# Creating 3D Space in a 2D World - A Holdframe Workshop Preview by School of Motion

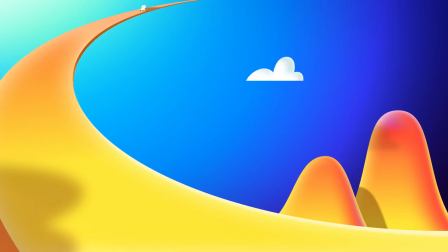[4:23]
Like if you play it all together, it just feels like one car just going past. It's clear you put a lot of thought into the depth of the compositions, and you're thinking about this way more like you're actually filming it, like you're looking through a camera as you're designing these compositions. But that shot specifically with the road didn't have too much camera movement. From that point on, there is a whole lot of camera movement going on. So I'm just curious what you did here to make all of this camera movement so fluid and continue on with this sense of depth that you've established. Basically just building up everything block by block, just like going at it chronologically just to simplify stuff. It's also kind of similar to what we just talked about with the turntable. So I decided that I had an A position and I had a B position. sort of similar here.
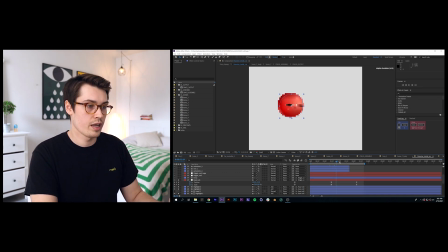[5:14]
So the head was going to have this first position right here. And then moving forward, we're going to end up at this state.
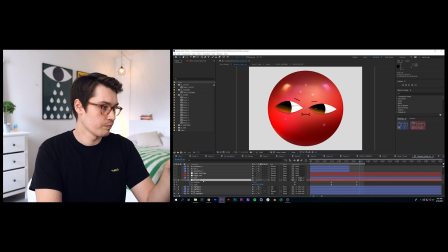[5:21]
And it's as simple as that. It's basically the head is connected to this null with a position and a scale.
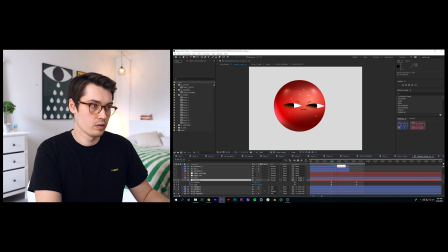[5:27]
And I just know that we want to go from here and we want to end up in this position.
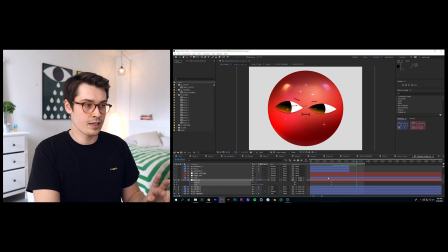[5:33]
From there, it's just like deciding on the easing, like making the easing right.
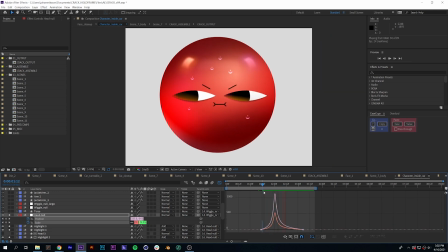[5:38]
So you can see it sort of eases into it, and then it has a quick movement and then leans into it at the end.
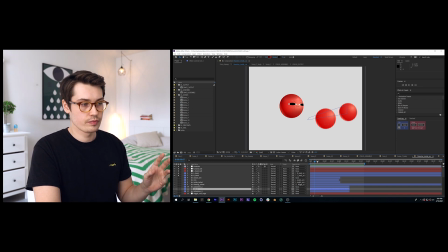[5:46]
And from there, like when I have the head movement, I sort of, applying the same technique to each element, because the hand in relation to the head sort of implies where this guy is in space.
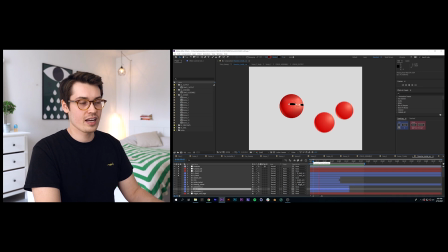[6:02]
With just the head and the hands animated, you really get what's going on here.
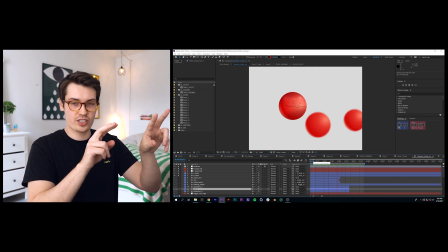[6:08]
Like just by having these three shapes animated like this,
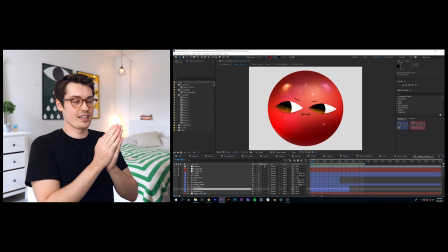[6:12]
you can sort of feel that there is a camera in this space and it is moving how it is moving, like it's doing this turn.
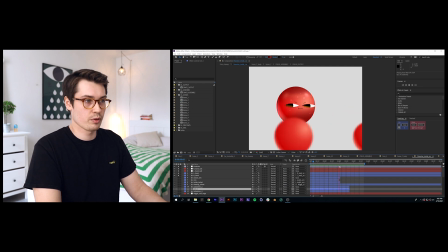[6:18]
So, by just some simple means, you can get that feeling of the camera traveling.
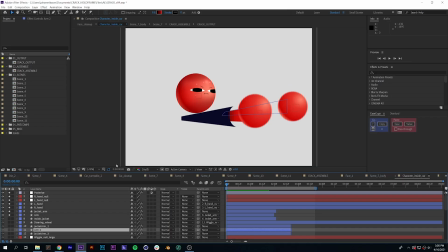[6:23]
So from there, it's like simply just like building up the different elements. So like once I have the hand and the head, you can sort of build the arms. And once you have that arm, you can sort of duplicate that and apply it to the next hand. So it's very like strategically built up like that, one object at a time.